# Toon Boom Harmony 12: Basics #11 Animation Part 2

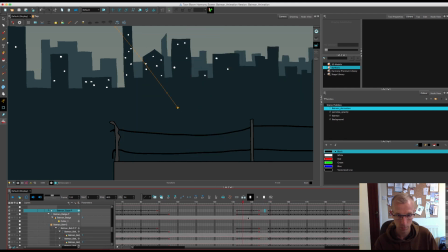(24:51)
Let's just see how that looks.
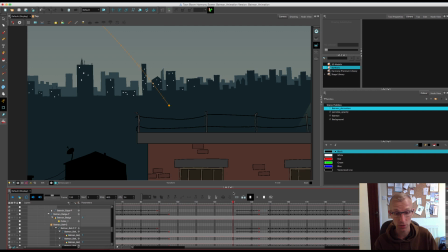(24:56)
Sorry, I've been out of practice. I haven't done this for so long. I'm not really with it today, and I keep forgetting I'm recording. I'm just kind of getting on with my animation. So please forgive me if I'm not talking as much as normal. I will get back into the swing of things now, with lots more videos planned on the way.
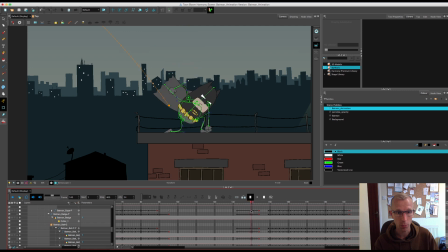(25:13)
So he comes down, wham, onto the floor. Bosh. Cape comes down, and then what I want to do now is I want to ease him back up a little bit. So I'm just going to go up and uncollapse all of him.
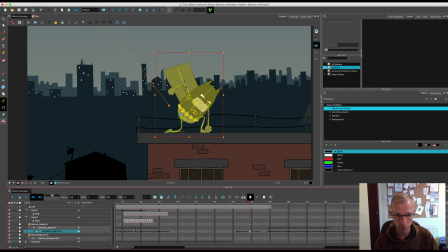(25:33)
I'm going to select the hit frame, which is this one, and then I'm going to paste that here and turn that onto a tween. So it comes down, hits the floor, comes up again slightly,
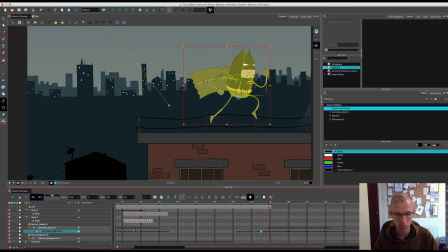(25:50)
and then that's a bit weird. Oh, of course, yes.
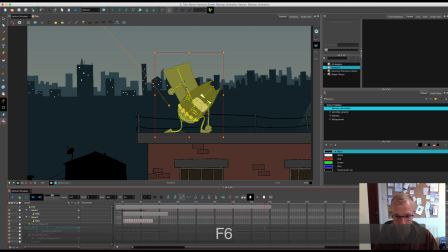(25:56)
We need to have a keyframe in there. Oh, I need to sort that transition out. And the cape again.
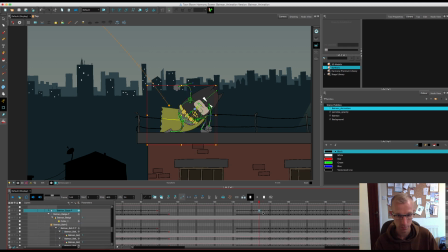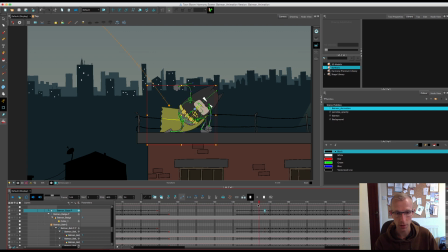(26:29)
So he needs to sort of roll forwards a bit here now to kind of get ready for the push. Because he's coming back up, he's going back up or backwards again. But he needs to lean forward like he's gonna push off. So what I'm going to do is I'm going to change this frame now and work on this as an in-between between the two.
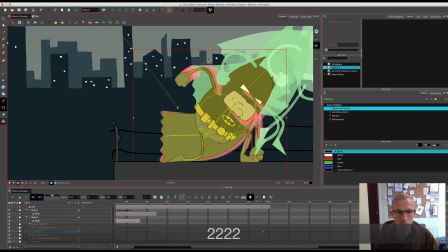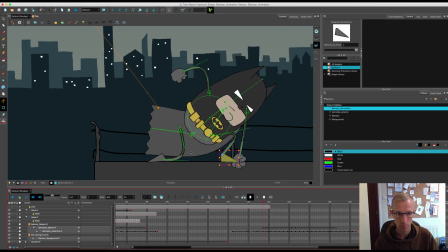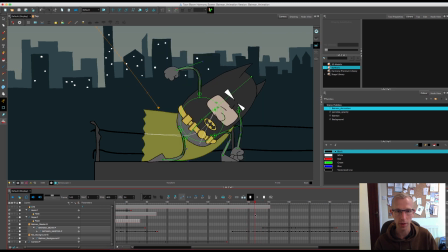(27:07)
Okay, so now you'll see he comes down, hits the floor, and then he leans forward a bit after this frame to kind of get ready to push himself off. Now, what happens is obviously this leg that's on the floor is on the next keyframe is that it's the wrong position.
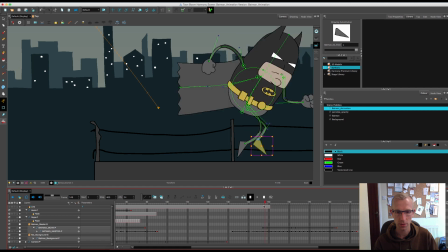(27:22)
Like it needs here. The in between is not right here, so I'm just going to fix that.
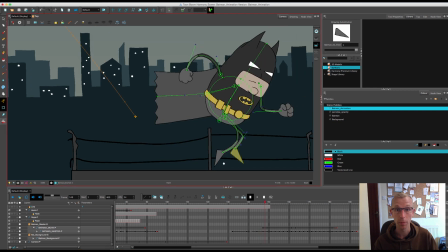(27:36)
And I'll be back.
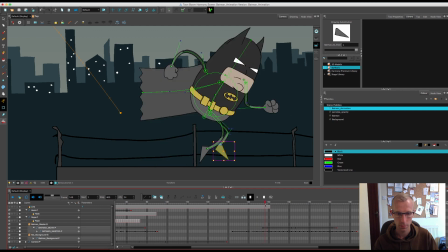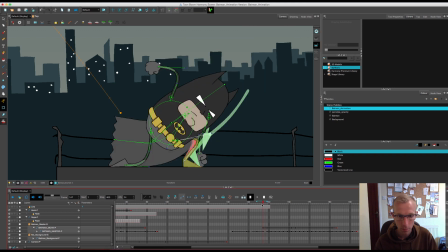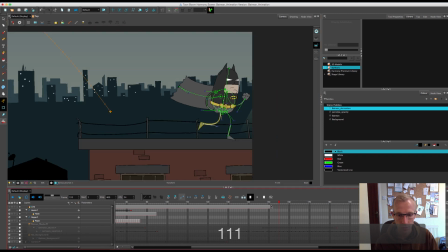(27:47)
Okay, so that was quite simple. Just like another frame in the middle there, just so that it pushes off properly. Okay, so now what I'm going to do is I'm just going to move the camera now, so that obviously because he's currently going out of shot.
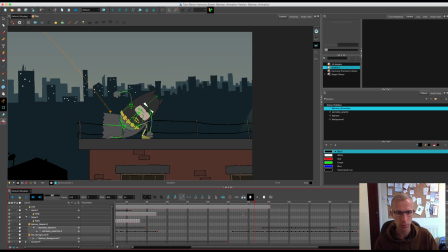(28:04)
So just to keep it looking like it would in the final film, I'm just going to do that. Let's have a quick look. There we go. So lands. Like I said, I would do a little puff of smoke, like there, but I just for this animation, I'm trying to keep it as basic as possible, but also trying to help you create something that's actually really good.
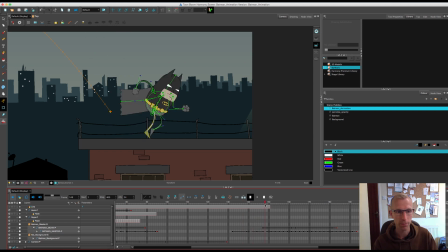(28:24)
So there we go. So he lands with a nice thud on the floor, a little bit of a press, bit of ease out onto the movement, and then leans into the next movement. And then jumps off back into the run cycle again, which looks like a smooth transition.
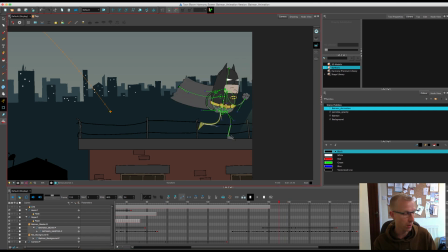(28:42)
Again, simple things like his foot here, you'll see, is hanging over the building.
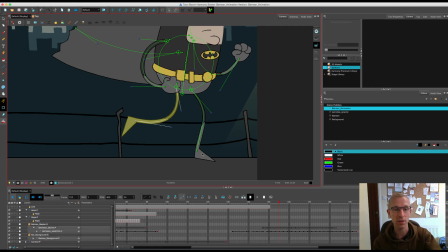(28:47)
Again, I would probably split up the fence line and the thing and put him behind the building if I was going to do it fully, just so that doesn't look like he's actually sort of floating on top of the building a bit.